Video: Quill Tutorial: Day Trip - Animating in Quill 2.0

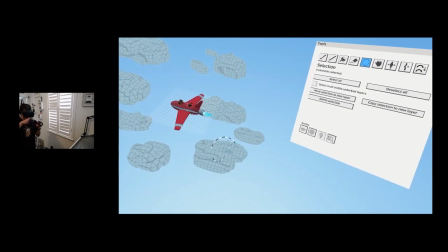[41:14]
Nothing interesting to talk about at this point. It's basically just a bunch of clouds.
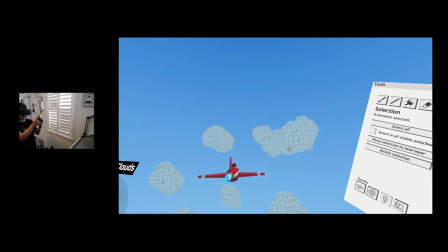[41:20]
And I'm making sure that it's not hitting him, because I want this to be a perfect loop.
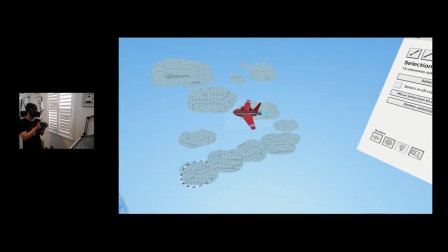[41:26]
You will see what I'm going to do in a bit.
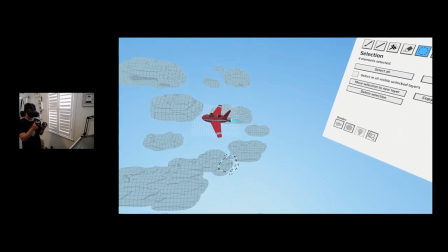[41:29]
So maybe there's like a bigger cloud here, smaller clouds here coming off of this guy.
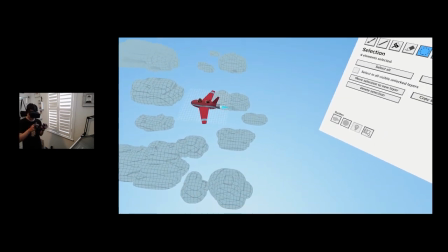[41:36]
And this looks actually a little bit too repetitive, so I'm gonna just rotate it so it looks different.
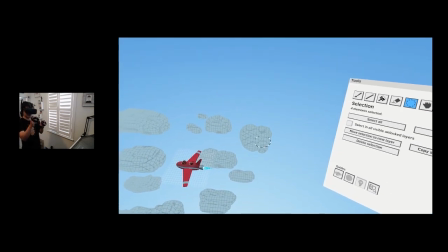[41:41]
Rotate this guy so it looks different. And maybe grab this guy,
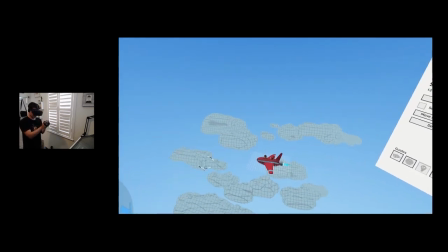[41:50]
connected with this. So we get like different shapes of like nice little clouds.
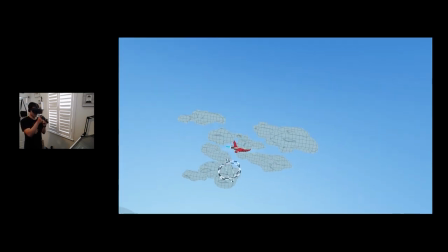[41:55]
So I see like there's a little gap here. Let me fill up the gap with another cloud that I rotate.
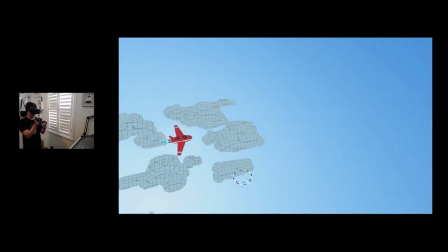[42:02]
And it looks too similar. I'm just trying to find a nice balance of like different shaped clouds.
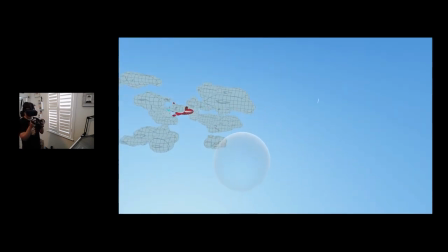[42:09]
Let me move this in with a grab tool.
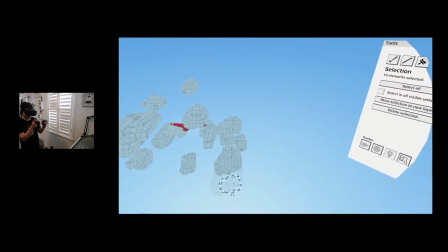[42:14]
And of course I could spend more time designing the clouds, you know, but right now I really want you guys to really only understand the concept
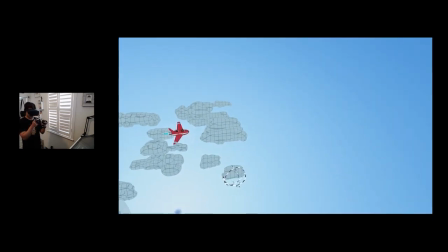[42:23]
of how quickly you can create worlds with Quill.
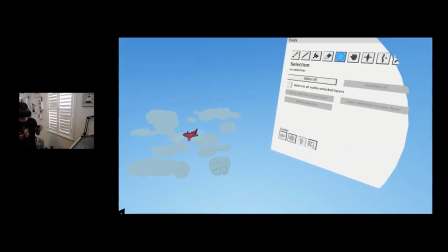[42:31]
All right, so these clouds look pretty good.
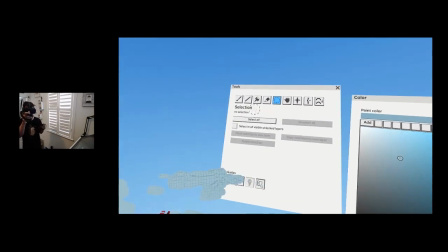[42:36]
Let's see if we can colorize them a little bit so we have some variation in there.
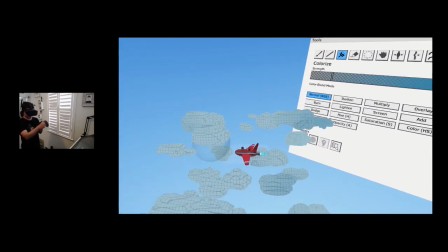[42:41]
So some more deeper blues.
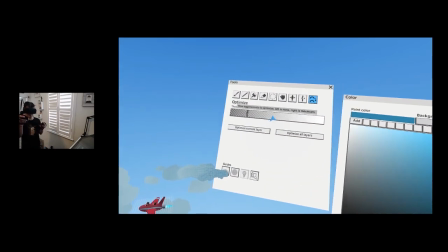[42:44]
And then what I'm gonna do is like, I'm gonna optimize this about this much of opacity.
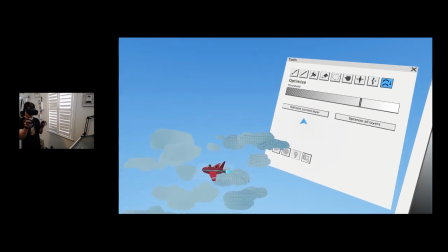[42:53]
I said optimize current layer. If I go full force, you see that the clouds get like much simpler.
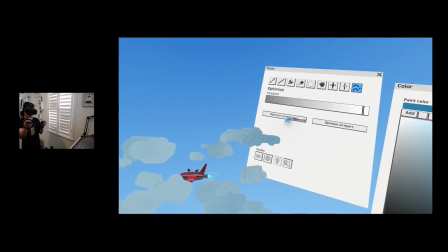[43:02]
If I undo, you will see it. So this is like full resolution. If you optimize them, you see like there's a little change, but that makes it much more lightweight.
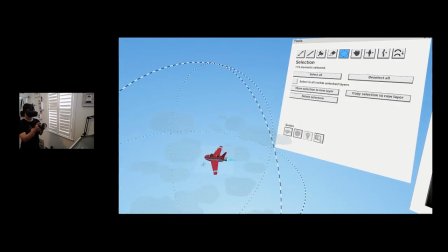[43:11]
What I can do now is like I
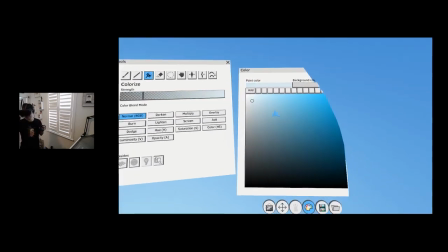[43:15]
duplicate it up and left, and then add some highlights for the sun, right?
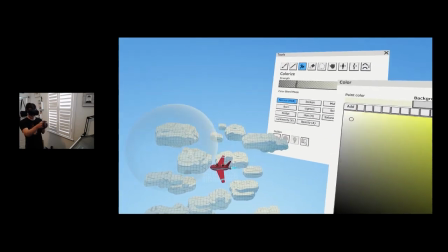[43:21]
So this is like where the sun is shining, and then I can still
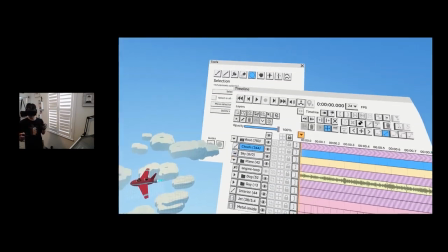[43:29]
move. Let me isolate it so those are the clouds highlights.
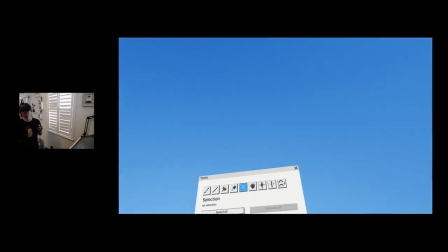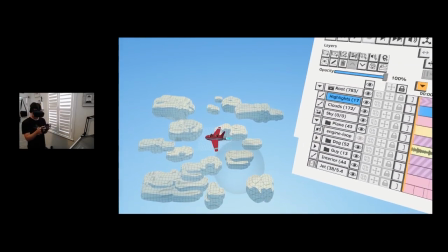[43:40]
And then I can add some shadows here.
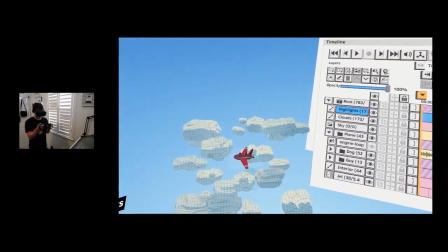[43:43]
They might not be like all bright because they are covered by another cloud.
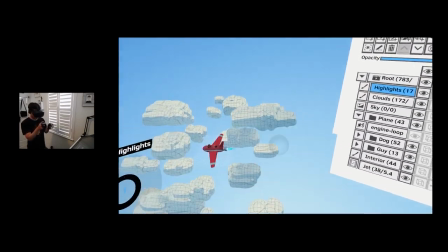[43:50]
So I'm gonna add some shadows here,
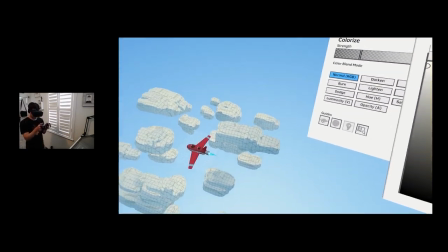[43:53]
but also brighter areas here on top.
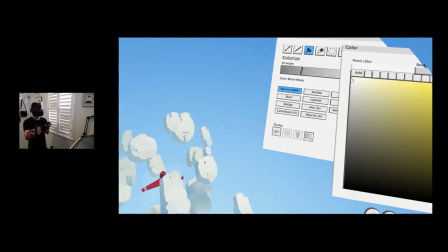[43:59]
So this will give it like a really nice feel of like lit clouds.
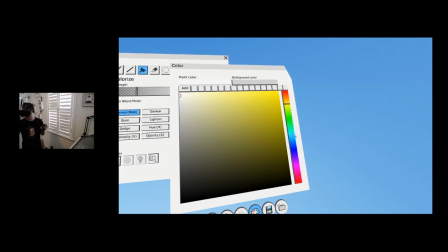[44:07]
That's pretty cool. And then for the clouds shadow side, I want a little bit punchier blue.
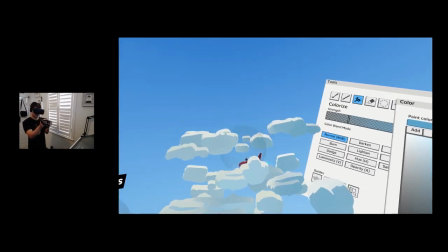[44:15]
Something like this would look much better. Okay, so this is cool.
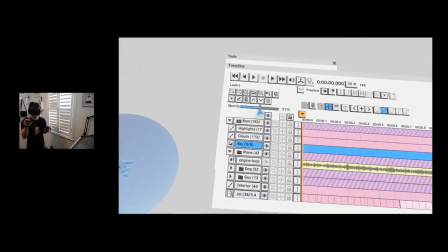[44:21]
Let me go back to the sky dome here and lower the transparency and make it a little bit bigger.
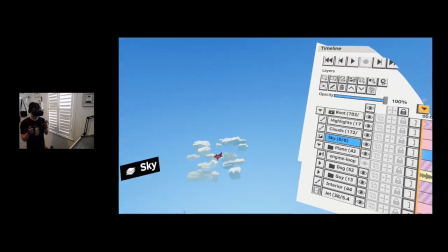[44:30]
Yeah, this is good. Yeah, this looks nice.
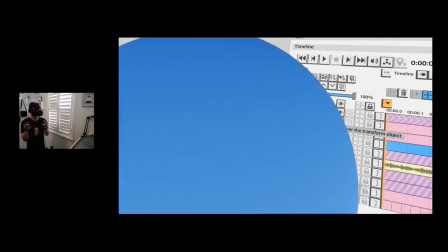[44:34]
Maybe I will move it up a little, so I have more of this nice little gradient.
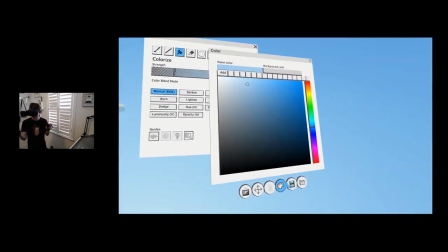[44:41]
All right, so now we have those wonderful clouds. I don't like the highlight areas. I want to fix them.
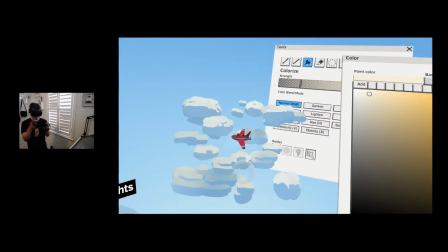[44:48]
I want to clean them up a little. They look a little bit dirty.
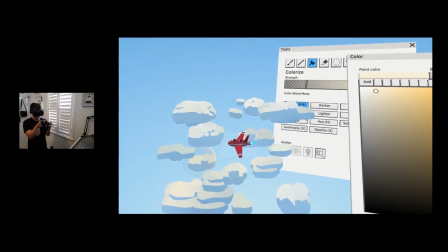[44:52]
So let me make them brighter again.
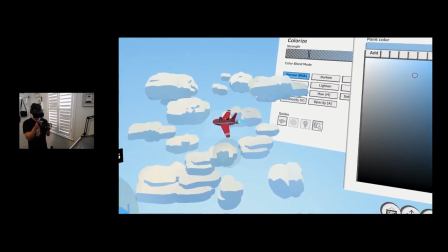[44:58]
And then I use the shadow color, because for some reason it was like too dull.
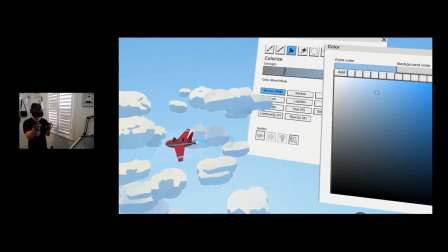[45:04]
So I'm just gonna use the blue for the shadows, because that will look much better.
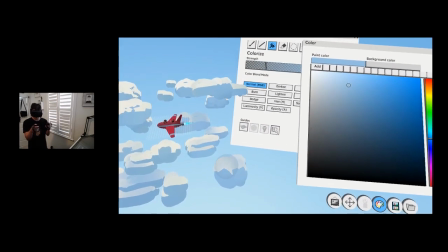[45:09]
Okay, so now it's working. Yeah, this is looking really good.